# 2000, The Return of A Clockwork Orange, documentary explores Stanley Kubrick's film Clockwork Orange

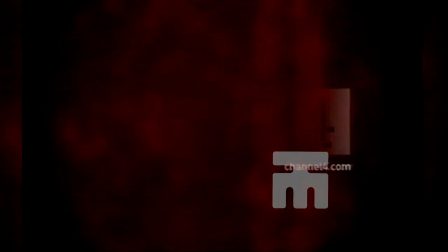We'll see you next time in the film at two o'clock. Chilling images and fascinating insight now in Ford's documentary The Return of A Clockwork Orange,
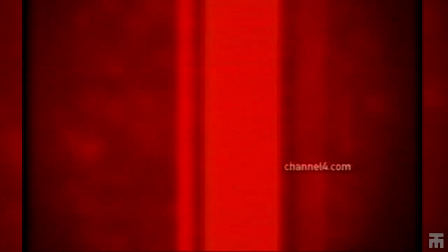exploring the phenomenon of Stanley Kubrick's disturbing and controversial film.
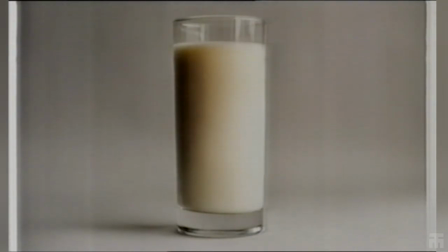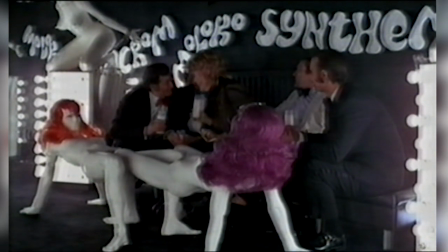There were some sophistos from the TV studios around the corner, laughing and gavriting.
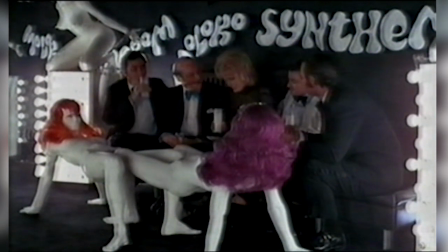The divochka was smacking away and not caring about the wicked world one bit. Then the disc on the stereo twanged off and out, and in the short silence before the next one came on she suddenly came with a burst of singing
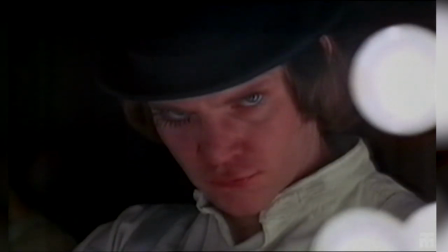and it was like for a moment oh my brothers some great bird had flown into the milk bar and i felt all the malanke little hairs on my plot standing
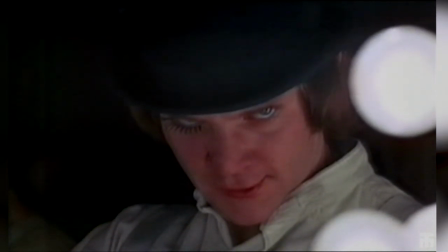endwise and the shivers crawling up like slow milenki lizards and
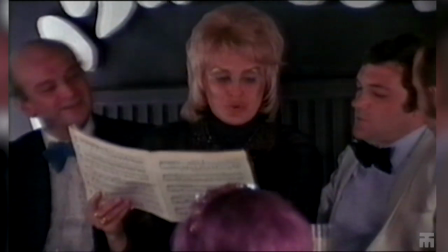then down again because i knew what she sang it was a bit
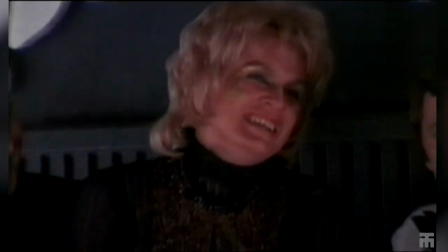from the glorious ninth by ludwig van
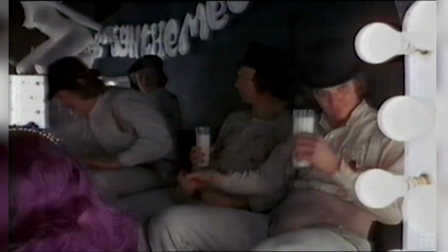i've always loved the fact they're staring into glasses of milk because you know what's great about milk because it's completely blank you know it's it's somehow it's just they're staring into space and when they're not so into space they're drinking space, you know, they're drinking emptiness. It's a very, it's a blank sheet of paper. There are certain icons within the iconic images within the movie that that transcend time and I think they're incredibly consciously created by him. I think they're absolutely specifically there in order to try and create something that is far bigger than the movie to transcend the period. You don't have to be a genius to to to watch the boys in Glockwell College walking down the riverbank in slow motion and mentally cut between that and Reservoir Dogs as the black-suited men walk in slow motion down the street.
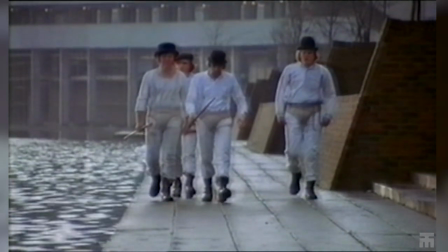From Kurosawa to Magnificent Seven,
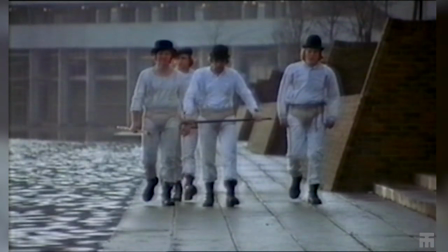almost the sense of the mythical group of men moving through a landscape which is barren and somehow unbelievably sexy. To me it's actually very prophetic of punk, of the things that in the mid-70s punk would be feeding off, which was the notion of anarchy, working-class violence. and also just the sheer landscape of the film which is that very interesting futuristic kind of stylish but it's it's also a concrete tower block modernity council flat thamesmead is it thamesmead it's a real place right we've just filmed there hey we're saying where the hell is this you know it's kind of great uh still there
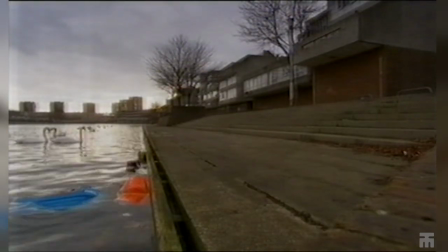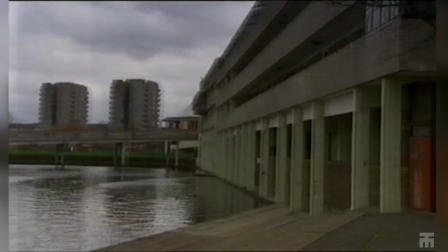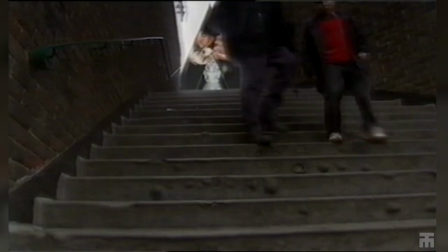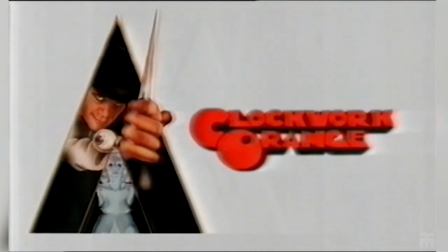There was a kid at our school who came to school with a copy of Clockwork Orange's book. And I think he'd been given it to read, you know, as a sort of sixth form project. And we all knew that it was something, you know, subversive and dark because we all knew there was a film of it that we weren't allowed to see. And the cover of the book at that point had a cartoon image of a face with a clockwork eye, very much like the Malcolm McDowell eye makeup, but inspired by it. And I just remember the guy reading that thing on the coach and thinking this is something very, very dark and very subversive, but I don't know anything about it. But it was even then we knew it was forbidden. There's a kind of an official canon of books about teenagers, which is the most obvious one being Catcher in the Rye, that you'll get kind of given to read at school.